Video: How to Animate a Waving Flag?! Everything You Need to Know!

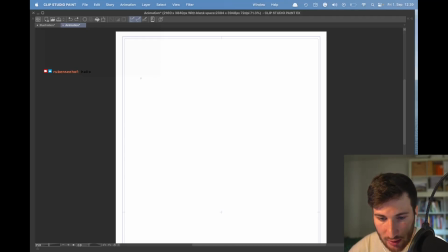(0:00)
You can get a better feeling for the wave motion by just animating the top line or the bottom line of the flag.
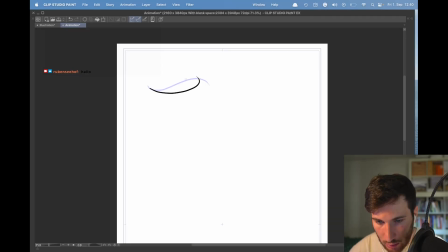(0:08)
For now we are starting only with our key drawings. Like you see we are already getting a wave motion. Now it's just the time or the matter of experimenting.
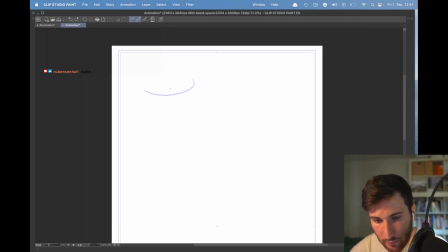(0:20)
Creating a new layer, using your onion skin, flipping back and forth to get a feeling if the animation is working or not working.
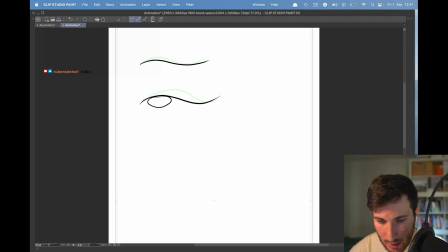(0:27)
where we're moving like that part slowly forward now into a c curve now into a s curve and i'm always thinking going from s to c curve s to c curve here like this was our first drawing
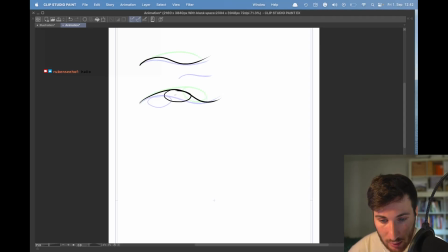(0:45)
in s curve again an s curve but we move this mass forward into a c curve what's coming after the the C-curve, the S-curve. Next wave, the next blow of wind going into the flag. This wave moves more down. And what's cool about here is this kind of starting to animate a flag.
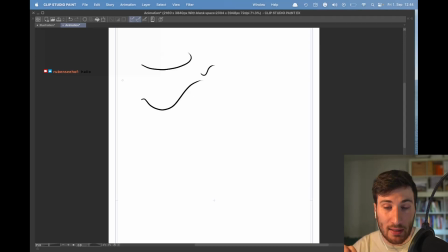(1:04)
We can see more quickly if the animation works. And if we're happy with it, we could also like add in-betweens now or start to sketch other side of the flag. What's more easy in the beginning, that the top line, the bottom line look identical.
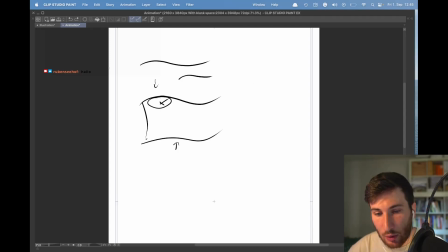(1:20)
Not 100% identical, but almost. If you're looking at a realistic flag animation, there are so many folds in this flag.
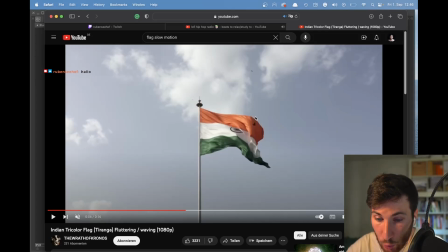(1:28)
Also like have the S-curves like here and here you can also see really good that the top part and the bottom part are similar but not identical.
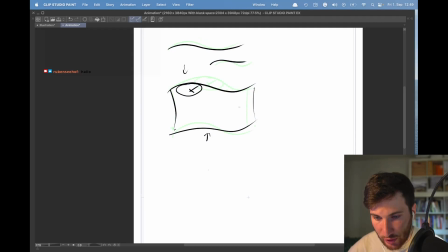(1:38)
Another thing that's important when sketching a flag, you want to think about the size of your flag.
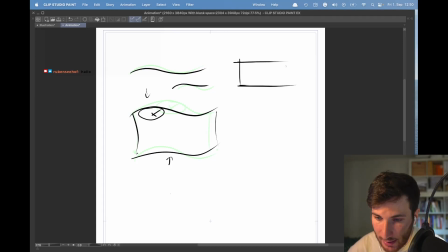(1:44)
So in a flat position, if your size looks like that, it's helpful to split it up. We can split it up. It's three equal parts, almost don't have to be perfect.
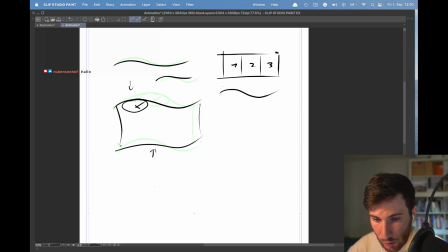(1:53)
And now it's important when sketching your flag, we are starting with an S-curve, that your flag don't get longer. If I'm not splitting up like that, I'm not really sure how long is this part here right now.
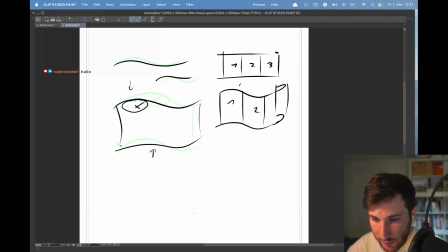(2:05)
It can't be longer like that. So do something like that, like adding a curve here. Looks good, but we're breaking the original size of the flag.
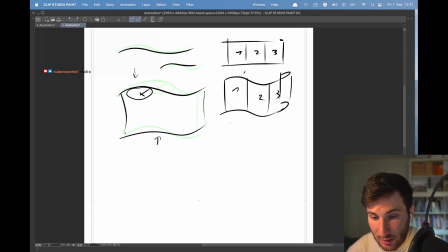(2:13)
If we want to do something like that we have to make the beginning the first two beginning part a little bit more short.
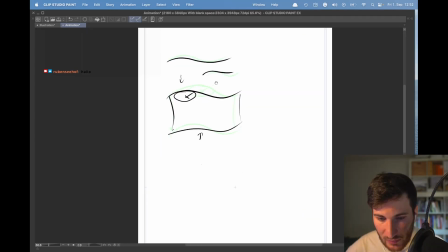(2:19)
Part one, part two and now part three can be folded. Let's continue to sketch our flag or s-curve. S-curve. Transition to the next s-curve and now we get our first c-curve.
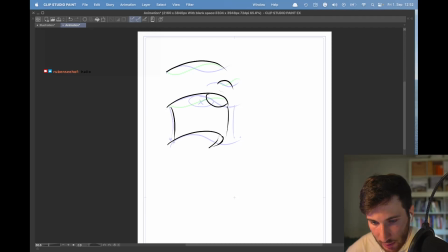(2:33)
I mean we could also add a little bend to it like that maybe. next frame and also if you're not sure just experiment it just also takes this time and try different options um like which drawing could fit here and then flip through your drawings and see if it feels right if it
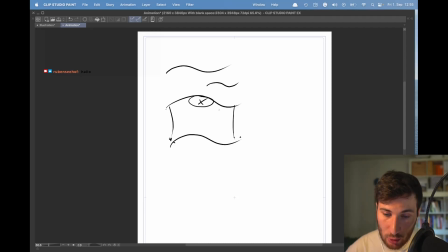(2:50)
looks smooth another thing we could also add more in-betweens to make it more smooth let's do it like that our last c-shape little fold here looks cool i would say Then,
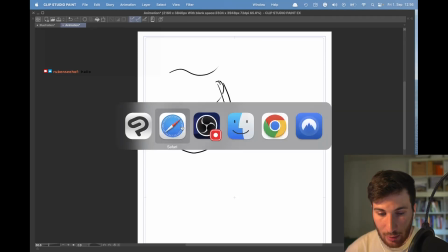(3:02)
something you can add, like we saw here,
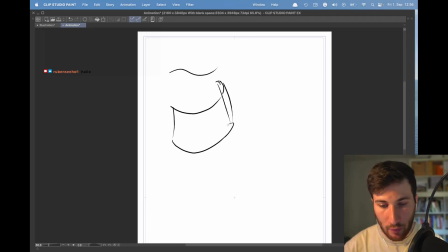(3:05)
is to add some stripes to show a little bit more of the fold of the C and S curves that are happening on top and at the bottom, also in the middle of the flag. So, it looks a little bit more realistic and for the viewer it's easier to grasp the whole motion.
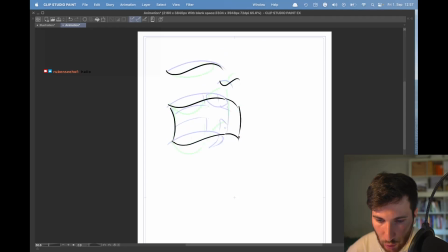(3:22)
You're immediately going to see if you're breaking the proportions of your flag. Does this work? I think so. Like with this line, following more that line, and with this line, I'm following more that line. Always thinking about the fold, the S-curves, the C-curves. It's still looking good, I would say. More slowly.
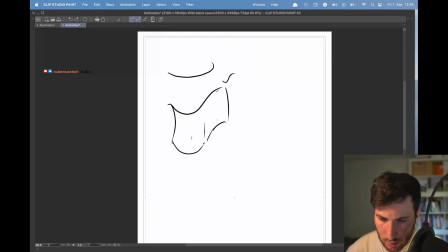It's a super cool exercise to get a better feeling for 2D animation. I hope you learned a little bit.
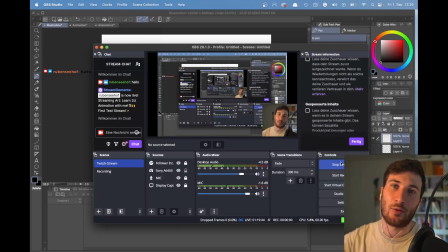(3:55)
See you in the next stream. Bye.